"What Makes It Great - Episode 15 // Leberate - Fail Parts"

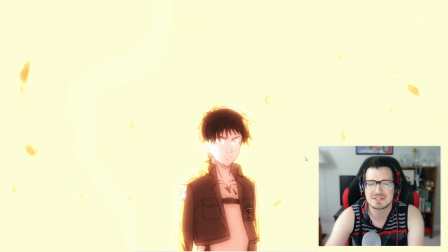(44:08)
Like, if I remember correctly, like this is, he's kind of like, he feels safe when he's giving this, or when he's standing here, and then all of a sudden everything explodes behind him and the Titans come in or whatever.
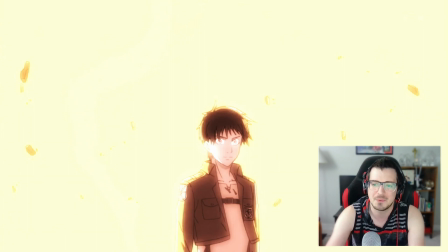(44:21)
So there is that element of like surprise, which I think Leberate is trying to channel with this scene, but it just kind of sticks out to me, not in a good way.
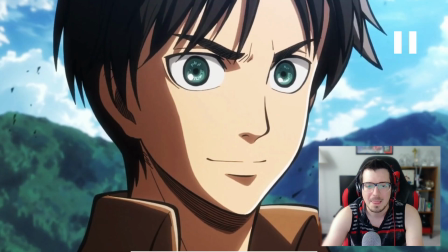(44:36)
That's another one of the few scenes I don't really care for. To be clear, the explosion and everything syncs up with the music really well. The tone just seems slightly off compared to the rest of the video.
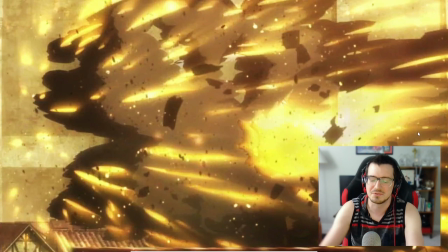(44:53)
I love that. That is such a good way to sync those really, that kind of drum fill there. It's not like just a constant roll. Like there's some stutters in between,
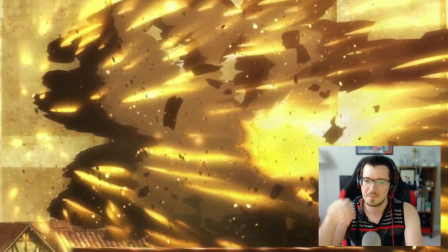(45:07)
but that that camera coming out of the cannon barrel into the Titan, really, really good way to sync that up. It maintains the kind of the intention of that sound,
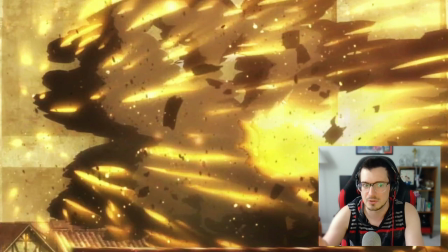(45:26)
and it propels, like literally propels the video forward at the same time.
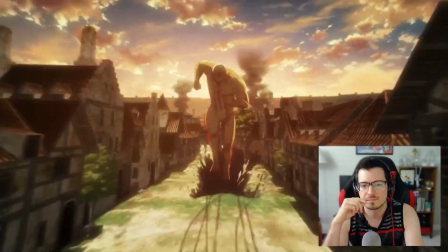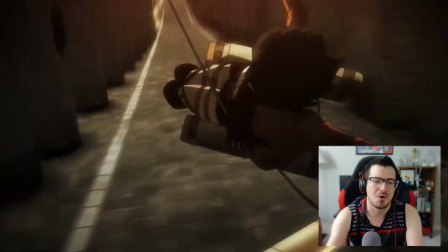(45:40)
Okay.
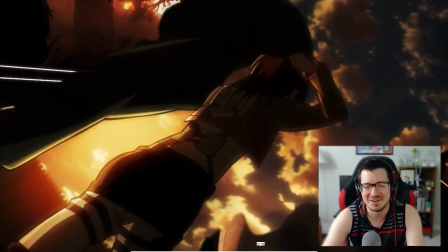(45:44)
All right, I gotta talk. That's like my favorite part of the video. I say this, I should clarify.
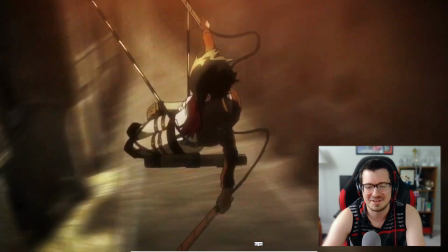(45:50)
I hate Attack on Titan videos. I like the anime.
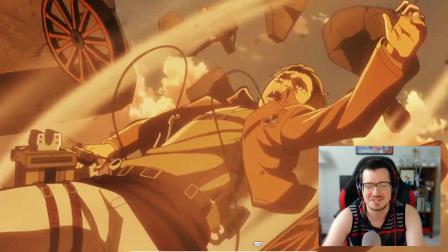(45:53)
I've only seen the first season, but I've never seen an Attack on Titan video that I just really love. This is like the best thing I've seen using Attack on Titan. This like 50 whatever seconds that this part of the video is on is like my favorite Attack on Titan AMV ever.
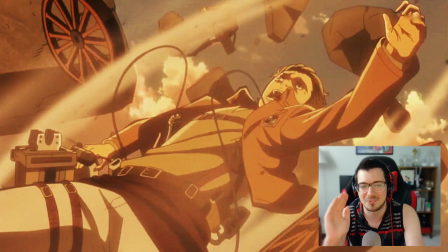(46:10)
But that portion that we just watched, so good. What's her name? Is it Mikasa? Is that her name? I can't remember. It's been so long.
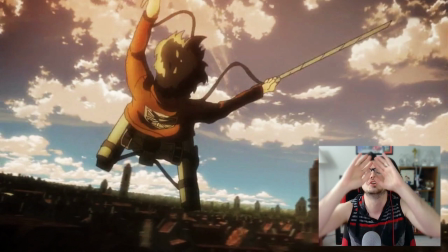(46:20)
So she's swinging through the air, and it's just synced so well to the song. Oh my goodness!
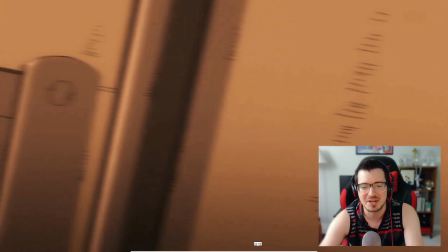(46:30)
Like that now is right as she's spinning in the air, and then it transitions here, and that's just so perfect.
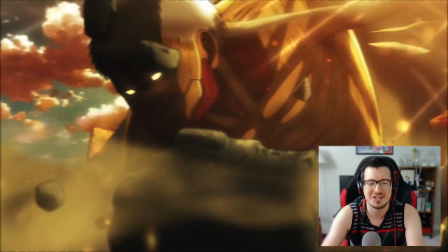(46:38)
Oh, the kinetic energy of this thing is like a thermonuclear bomb right here. I love it. Love it.
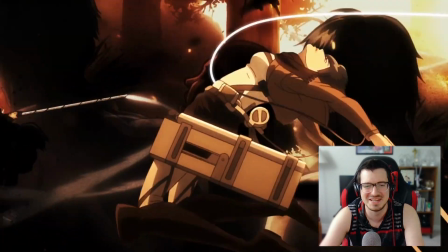(46:51)
Oh my God. This is so cool.
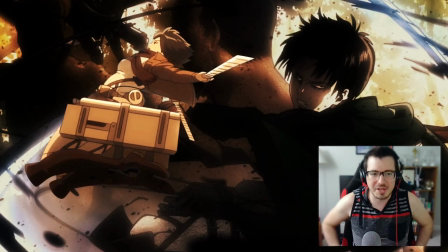(46:53)
And then this part, this is like the one place in the video where Leberate really does some effects, right? He's doing this rotoscoping here. Normally, this is something I would advise against. Typically, when you're using effects,
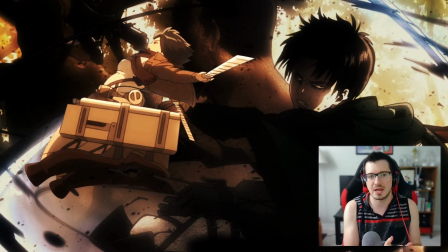(47:10)
I personally like to see effects use that is consistent and is not just in a single part of the AMV. I like to see effects use kind of, it doesn't have to be like all out crazy effects, but if you're going to use effects, you should use them kind of at various points throughout the AMV.
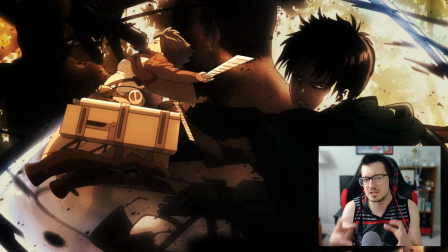(47:29)
Using them in just one specific place is, it can look pretty bad in my opinion, and it's not something that most editors would even try to do. However, the way it's used here is just phenomenal.
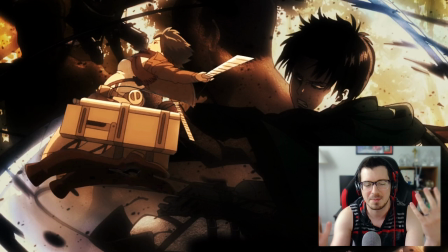(47:43)
It provides this really interesting contrast between foreground and background, and it kind of acts as a transition. And I mean, the visual just smorgasbord that's happening on screen right now is just like, it syncs up with the music just so unbelievably well.
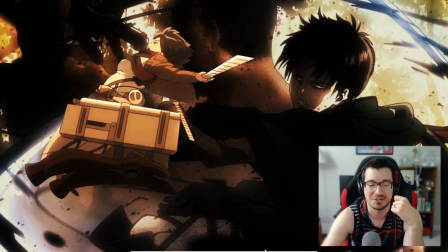(48:05)
Not something to necessarily try unless you're really confident in yourself, but man, he just knocks it out of the park here.